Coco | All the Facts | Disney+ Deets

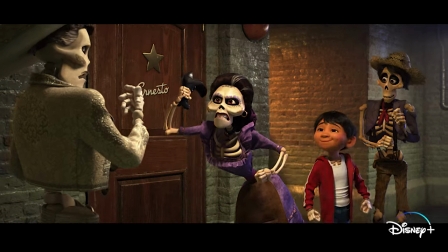0:00 She's talking about me! You!
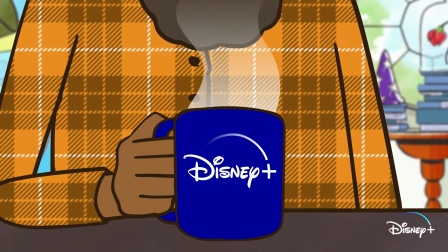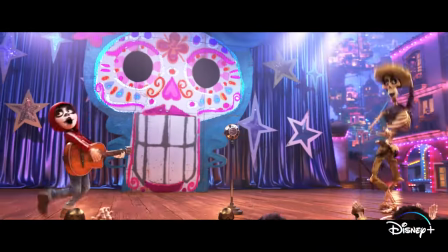0:07 What's up, everyone? This is Disney Plus Deets, where we break down everything you need to know about your favorite Disney Plus movies and series.
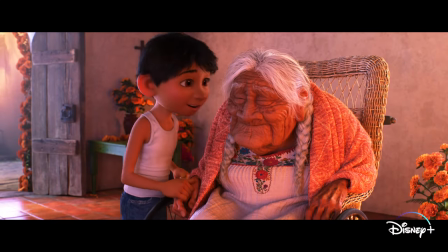0:15 I'm Kenneth. And I'm Marcellus. And today we're counting down the top 10 facts of the Pixar animated favorite, Coco.
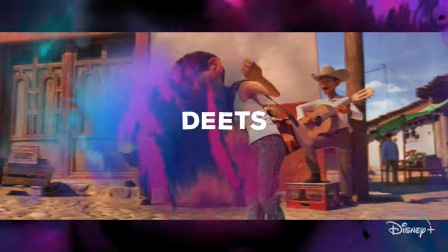0:21 Here we go.
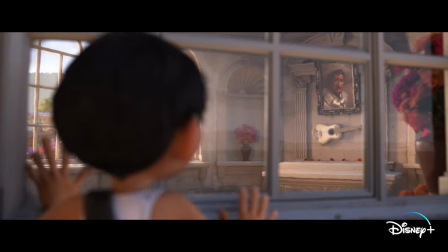0:25 Number 10. Coco is a beloved movie about tradition and family.
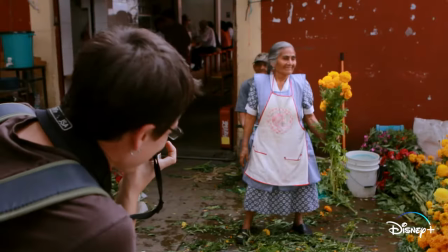0:29 To prepare, the filmmakers spent 3 years researching Mexican culture.
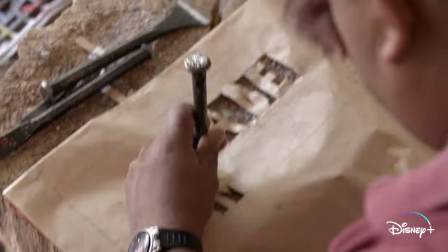0:34 They visited museums, markets, plazas, workshops, churches, and cemeteries all throughout Mexico.
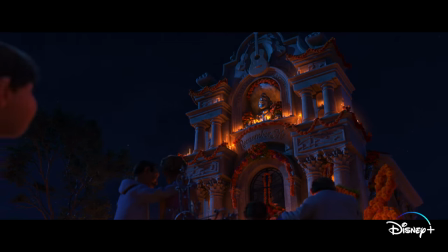0:40 No wonder everything looks so authentic. Mm-hmm.
I have to sing.
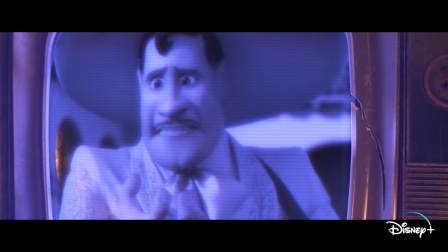0:46 I have to play.
To prepare for the role of Ernesto de la Cruz, Benjamin Bratt watched movies from the golden age of Mexican cinema,
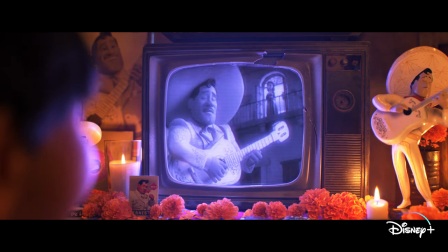0:54 including clips featuring Pedro Infante and Jorge Negrete,
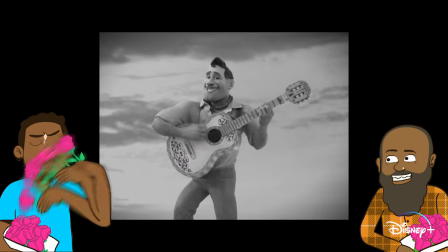0:57 two film and music stars who were as beloved and admired for their singing prowess as they were for their acting.
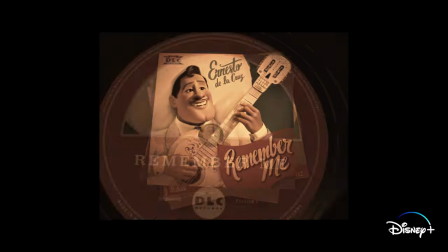1:03 Did someone say acting and singing? Let me stop you right there.
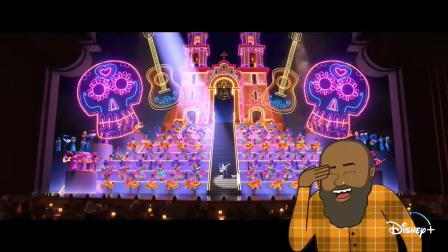1:09 Marcellus, let me be great. I'm gonna let you stop.
Hey, kid, man, you were on fire tonight.
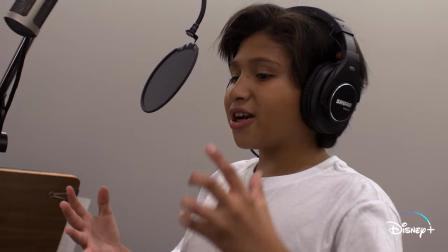1:16 For his audition as the voice of Miguel, Anthony Gonzalez sang a 10-minute long song in a cappella.
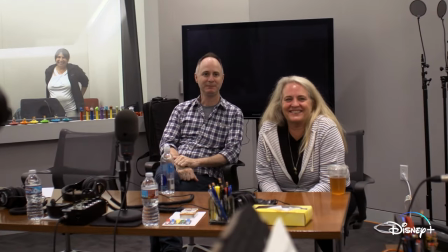1:23 10 minutes? I know! The filmmakers didn't even know if Miguel would be singing in the movie, but they were wowed by his audition, and that sealed the deal.
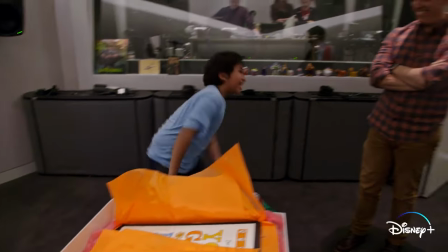1:31 He went in there and took what was his. I want to be like Anthony Gonzalez when I grow up.
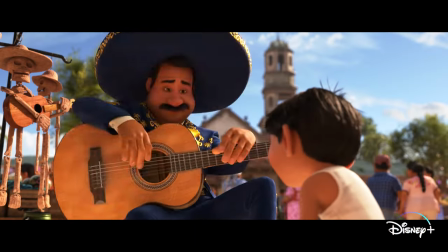1:36 Me too.
Show me what you got, muchacho.
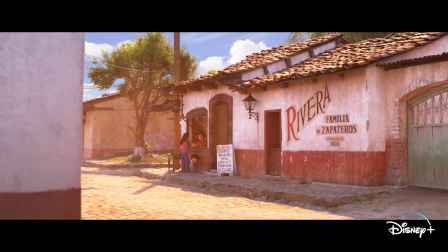1:39 As opposed to the bright decor of Dia de los Muertos, the shoe workshop was designed to feel boxed in and confined,
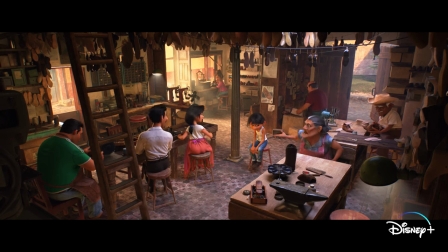1:46 reflecting Miguel's conflicted feelings about working in the family business.
Follow your dreams, Miguel.
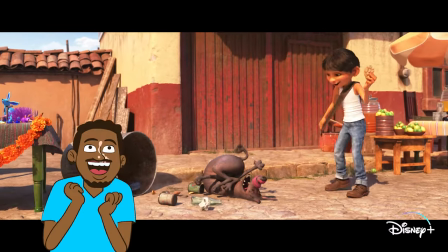1:53 Dante!
There's Dante. I love Dante.
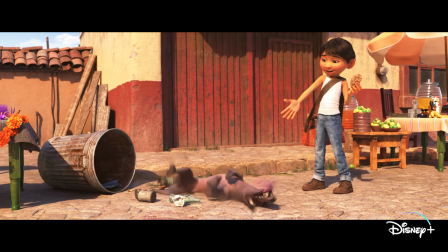1:58 Such a cool dog. Dante is based on Mexican Xolo dogs.
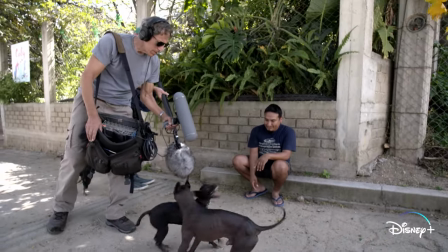2:02 Referenced as far back as 3,500 years ago, the breed was named for the Aztec god Xolotl.
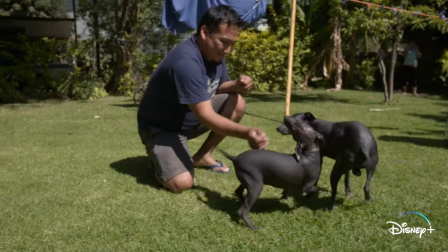2:08 Plus, the Aztec word for dog is Quetzal. Thought to be guides into the land of the dead, the Xolo dog is said to have healing powers.
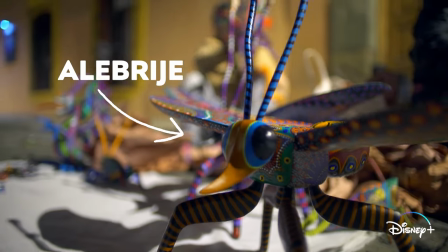2:17 Number 5. Alebrijes are Mexican folk art that have been around since the 1930s.
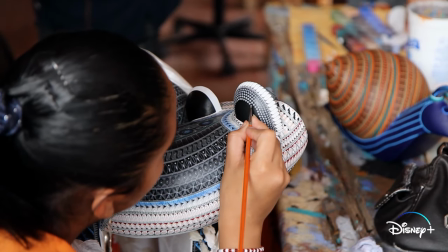2:23 The filmmakers were so inspired by their beautiful colors and patterns that they decided to write them into the film as magical spirit guides.
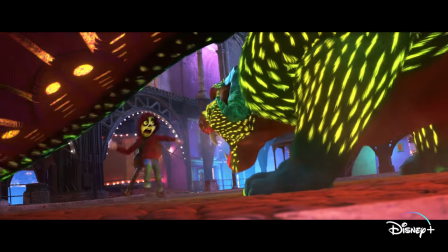2:30 It took animators 6 months to create the digital sculpture of Mama Imelda's jaguar, Pepita.
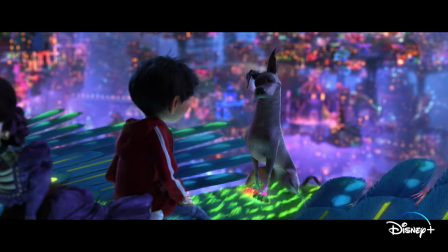2:36 What would your spirit guide be, Marcellus? Probably a turtle. Oh, that's nice.
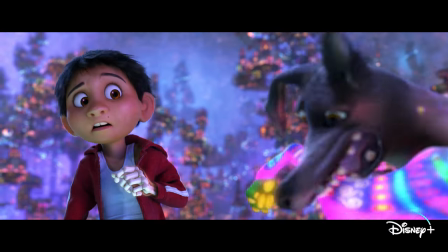2:41 I would ask you why a turtle, but we don't have a lot of time for an explanation. You're right. Mm-hmm.
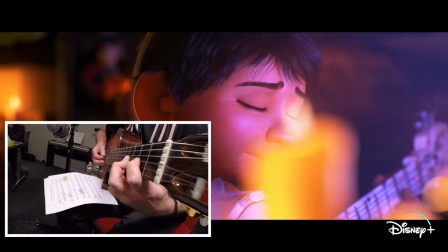2:46 The filmmakers strapped cameras on guitars to give animators exact reference footage for how musicians' fingers moved and played each song and melody.
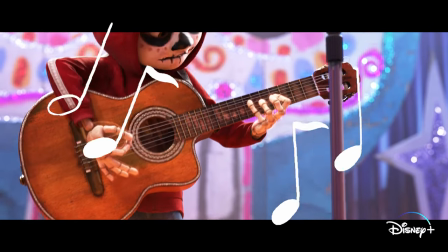2:55 You gotta love the detail. You really do.
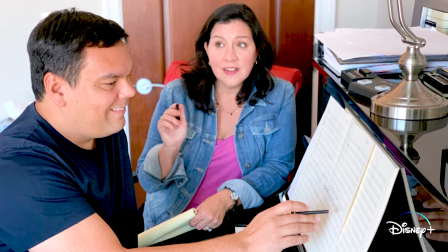2:57 The Oscar-winning songwriting duo Kristen Anderson Lopez and Robert Lopez wrote Coco's Academy Award-winning best song, Remember Me.
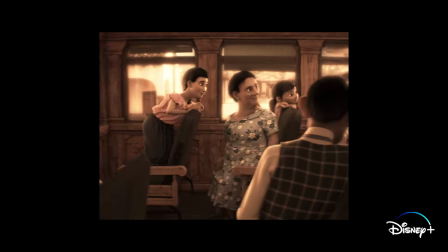3:06 Anderson Lopez wrote the lyrics while riding the subway commuting from Brooklyn to Manhattan.
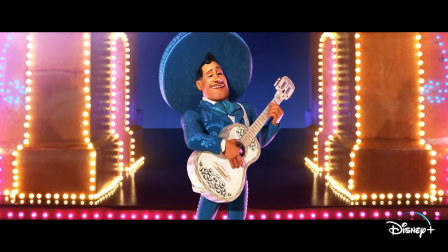3:11 Do you think I could write a hit song during my commute? You should probably keep your eyes on the road.
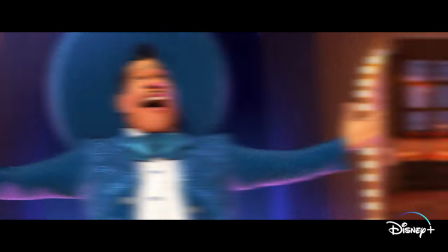3:16 You right.
Miguel, nothing?
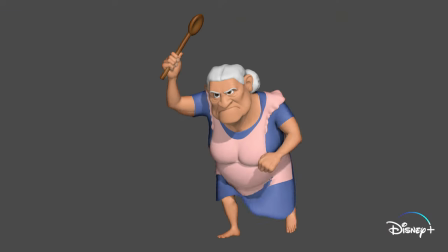3:19 Early on, Abuelita carried a wooden spoon tucked in her apron to reprimand anyone that got out of line.
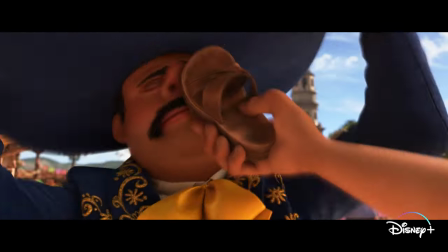3:25 But eventually, the spoon was changed to a chancla to be authentic to Mexican culture.
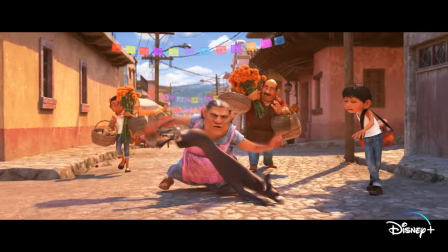3:30 I ran from my grandma so many times. Did she catch you? No, I'm still running. Number one.
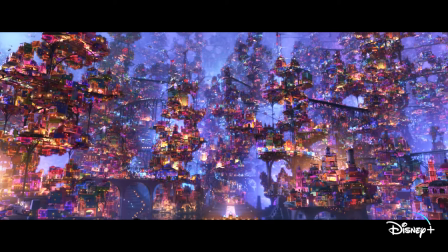3:36 Look at this scene. To create the mood for the Land of the Dead, the filmmakers digitally placed over 7 million lights.
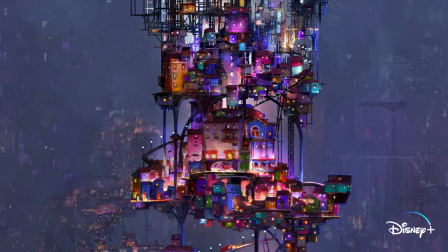3:45 Oh, I know they had to be tired. And who held the ladder? It's digital, kid.
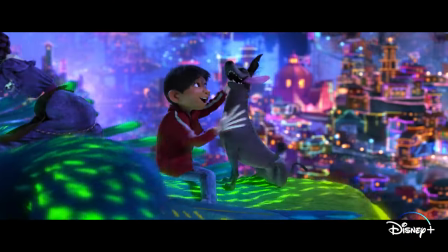3:51 Now you know the deets on Coco. Take care of yourselves and the planet, and we'll see you next time.
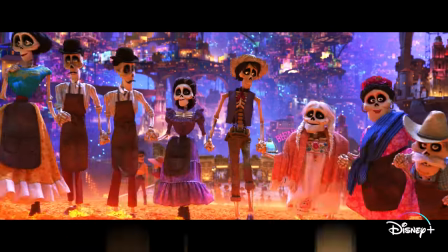3:57 Marcellus and Ken signing off.
And though we have to say goodbye, remember me. And me too. And Ken.